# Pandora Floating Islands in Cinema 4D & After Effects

So I can show specific parts of my shot until a specific depth. So that's really great control that I get here.
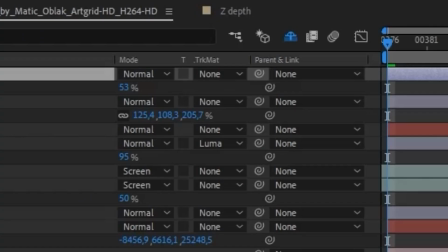So I place my solid underneath my z-depth pass and I set the layer to luma matte. Now the solid is looking at the z dot pass and whatever is white like I said is going to have a more intensive color or full opacity
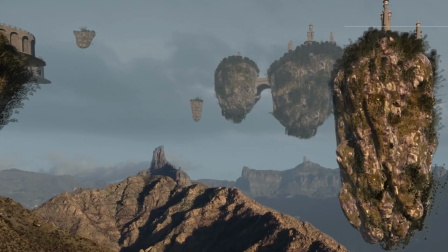and whatever is black is going to have a lower opacity hence less color and it's going to look like this and it's going to give you that kind of 3d atmosphere effect. So I'm going to be doing this technique over and over again for multiple layers but this time I'm going to be using atmospheric fog from action v
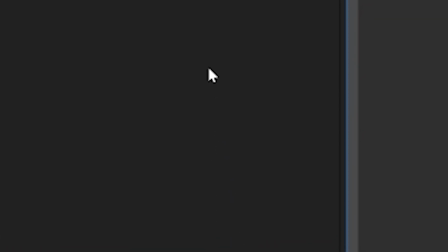effects don't forget to actually work in 3d layers as we have a moving shot we will have to retract the shot in after effects or export our tracking data from cinema in after effects and just use the correct depth for the fog and the cloud so make sure that they are at that distance because we have to think like that so it's a lot of adjusting but it will pay off in the results i especially like to play
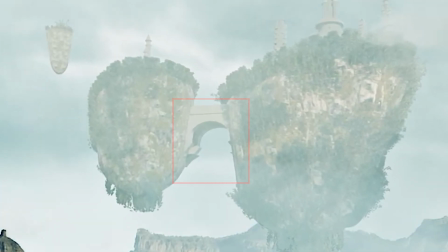with this technique around the island with the bridge as they were connected but because of the zeta pass i could now place a cloud in between those two mountains
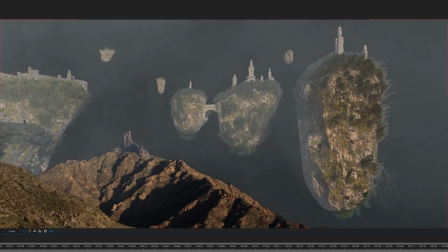that are connected because one mountain is just a little bit further away so i can make a cloud pass through that bridge and actually be behind the first island anyway yeah i don't know how to explain it but it's pretty cool good stuff so after that
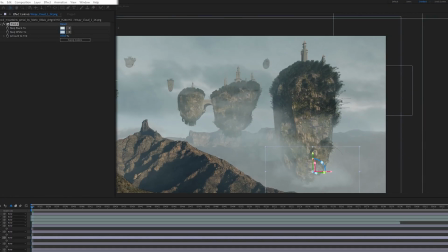i'm done here i did a final grade to give it that kind of oomph effect but yet after that I wasn't completely satisfied with the end result of my shot. So after guessing what was missing I didn't really like the shot because it didn't have enough life. I know I added a village in there but there was nothing going on there was nothing to pay attention to except for the entire overview. So what simple technique could I do to make it more dynamic as I didn't have much time anymore?
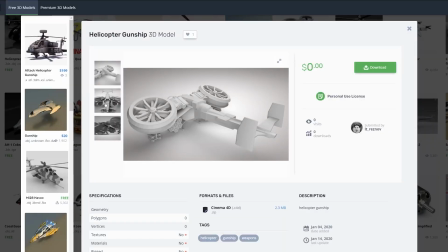Add in a moving object it's that simple. I found this free sci-fi copter and I imported that in Cinema 4D.
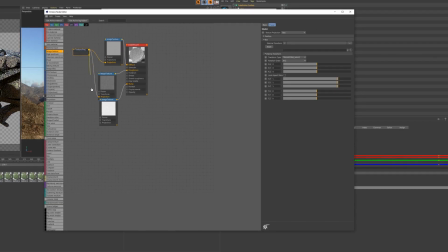I did optimize the model though because it was pretty low poly and I could have improved it by a ton but it wasn't gonna come too close to the camera so it's not really that obvious and again short on time so then I did some rough texturing as it wasn't going to be
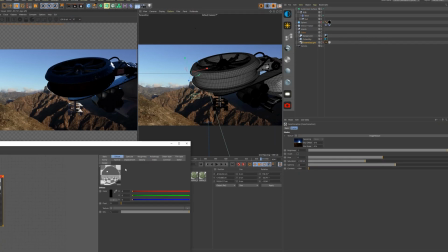shown up close to the camera.
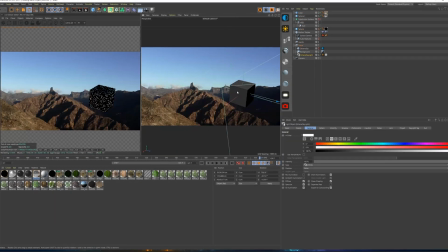It's totally not a texture for a plane it's actually a concrete texture on it but it looked good so I then animated it to come from behind the
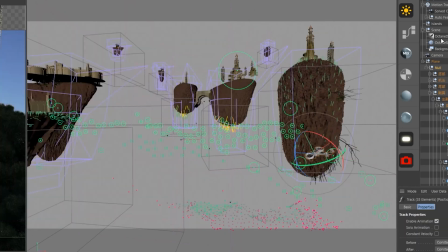camera and fly towards the islands and voila that really does add more life to my scene and shows a bit more depth as well. That's it for this video I hope you enjoyed my recreation of the Pandora Paradise from Avatar I hope you enjoyed it if you did give this video a like also be sure to subscribe to the channel and hit the notification bell to stay notified when I upload new videos and don't forget to check the link in the description below for action vfx great deal on black friday and also don't forget to check out my other videos i'll link one up here so you can continue your next level editing journey until then create epic videos